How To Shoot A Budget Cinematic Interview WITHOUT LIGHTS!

Hi everyone, I hope you guys are all doing well. Today, we're gonna show you how to use natural light to create a cinematic interview shot like this.
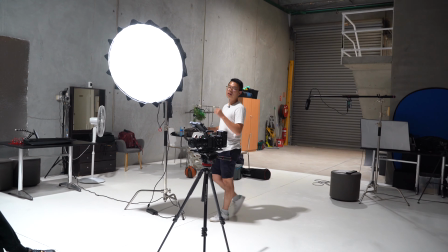0:10 Now we understand that not everyone can get access to studio lights or artificial lights as part of their equipment kit. However, this does not mean that you can't create cinematic footage. Because our approach today is budget, the camera that we're gonna use is the Canon 200D.
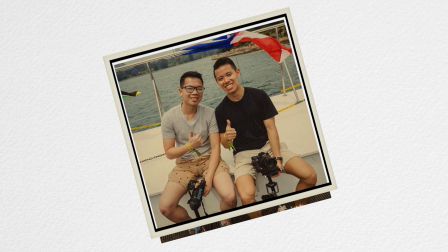0:27 This is one of the first camera we owned when we first started doing filmmaking. Honestly, the lighting techniques that we're gonna show you today will work with any camera.
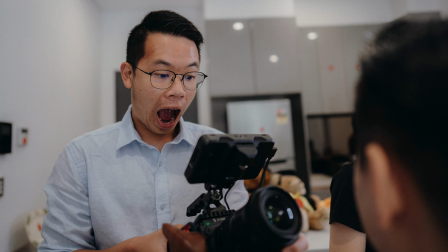0:36 So it doesn't matter if you're using an iPhone or a cinema camera. Now step 1 is to place your subject right next to a window.
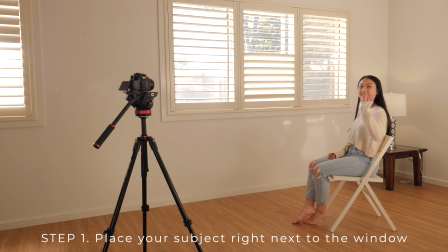0:45 Windows are giant sources of light.
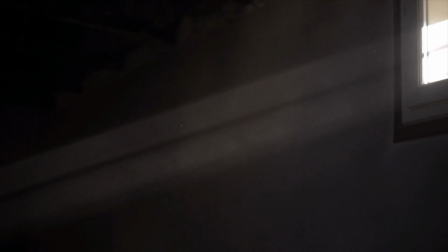0:47 As long as the sun doesn't shine directly through the window, the look that you're gonna get from the window is this nice soft light, and this is due to the large surface area of the window itself. Now, the important trick here is knowing where to face your subject. Now, what I see a lot of people do, especially YouTubers, is face 90 degrees from the window towards the camera. While this may work because you're producing light on one side and shadow from the other side, it doesn't necessarily produce the most pleasing look.
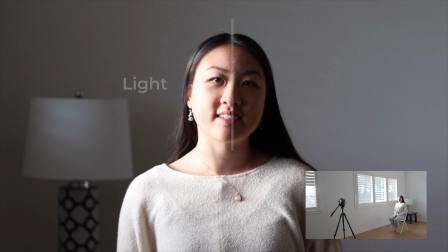1:18 This is because the light produces an even split lighting on their face, as you can see here,
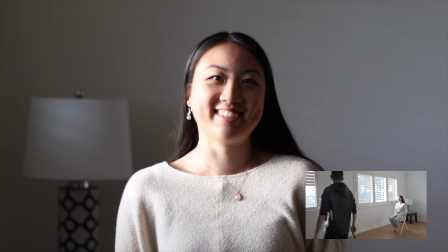1:24 and this look is way too dramatic and should only be used in situations where you want to convey tension or uneasiness. Another mistake I see a lot of beginners do is to have the subject facing the window itself.
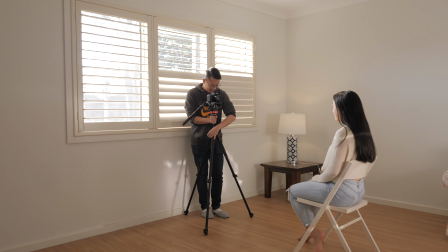1:37 What this will do is have the light spread evenly on the subject's face.
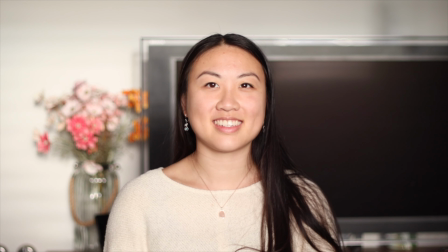1:41 This is actually quite an unflattering look as it makes the subject's face look flat and there are no shadows to create depth. So here's the best way to position where your subject should face. Place them facing 45 degrees away from the window.
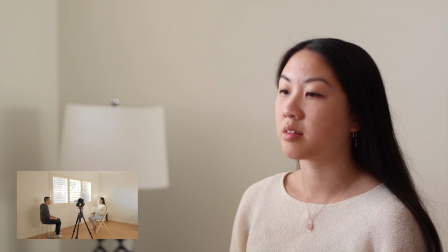1:56 This will create what famously known as the Rembrandt lighting, where you can observe a triangle on her left cheek.
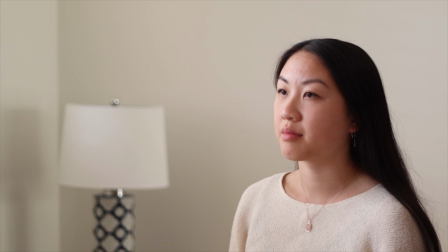2:05 I find this to be the most cinematic way to light her, as it gives a good amount of depth in the shadows and also a good amount of lighting on her face.
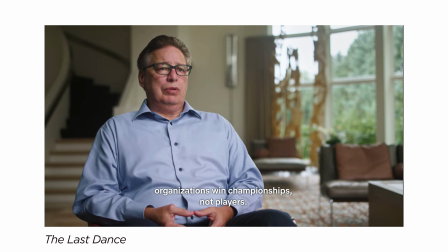2:14 You can find that this lighting technique is used frequently in documentaries and movies. Now step 2 is to turn off any artificial or ceiling lights that are affecting the lighting of your scene.
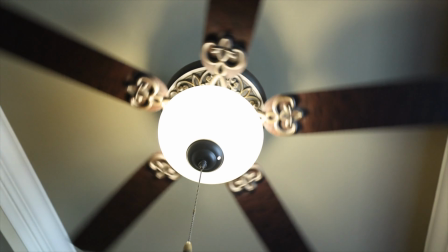2:26 They're generally quite harsh in their lighting and normally produce a greenish or a yellowish tint that does not look good on your subject. So it's best just to get rid of them when they're affecting your lighting. Step 3 is composition, and there are 2 components to them.
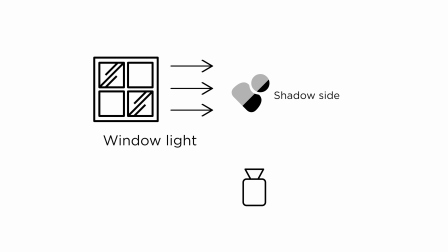2:43 The first component is placing your camera on the shadow side of your subject.
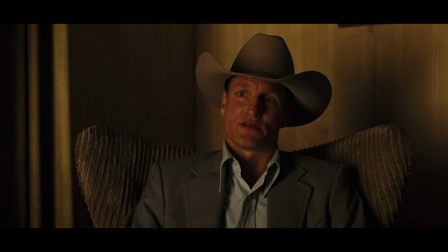2:47 Shooting the shadow side will create depth in your frame, and it is ultimately what makes your footage look cinematic.
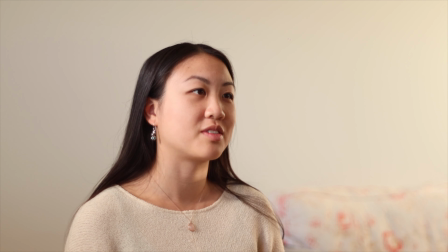2:54 This is what it looks like if you're not shooting from the shadow side. In my opinion, the lighting does look a bit flat on her face and it doesn't really create as much depth as when you shoot from the shadow side. The second component is placing the subject on the side of the frame instead of the middle. A great way to this is to use your grid lines.
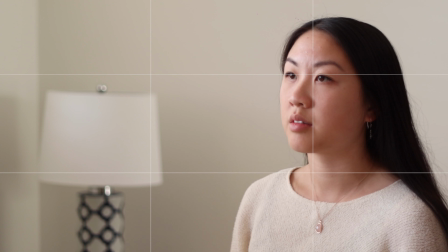3:13 They're there for a reason, and a general rule of thumb is to place your subject's eye line on this upper line right here. This will ensure that there's enough headspace above and below the subject. Now, let me give you some bonus tips that will make this setup look even more cinematic. The first tip I want to give you guys is to really play around with the natural light. Try adding or subtracting light from the scene to make your shot look better. For us, we love to add practical lights such as lamps behind our subject.
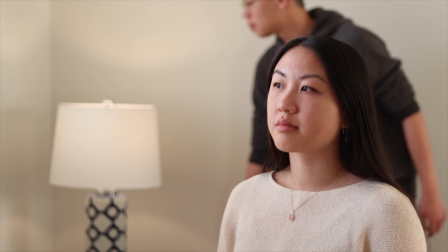3:43 This will create a better separation between the subject and the background, and therefore creating more depth in your shot. The second tip is that if you find the shadow side of her face to be too dark,
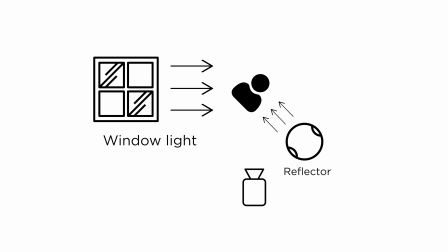3:55 you can use a reflector to bounce the light off from the window back towards her face.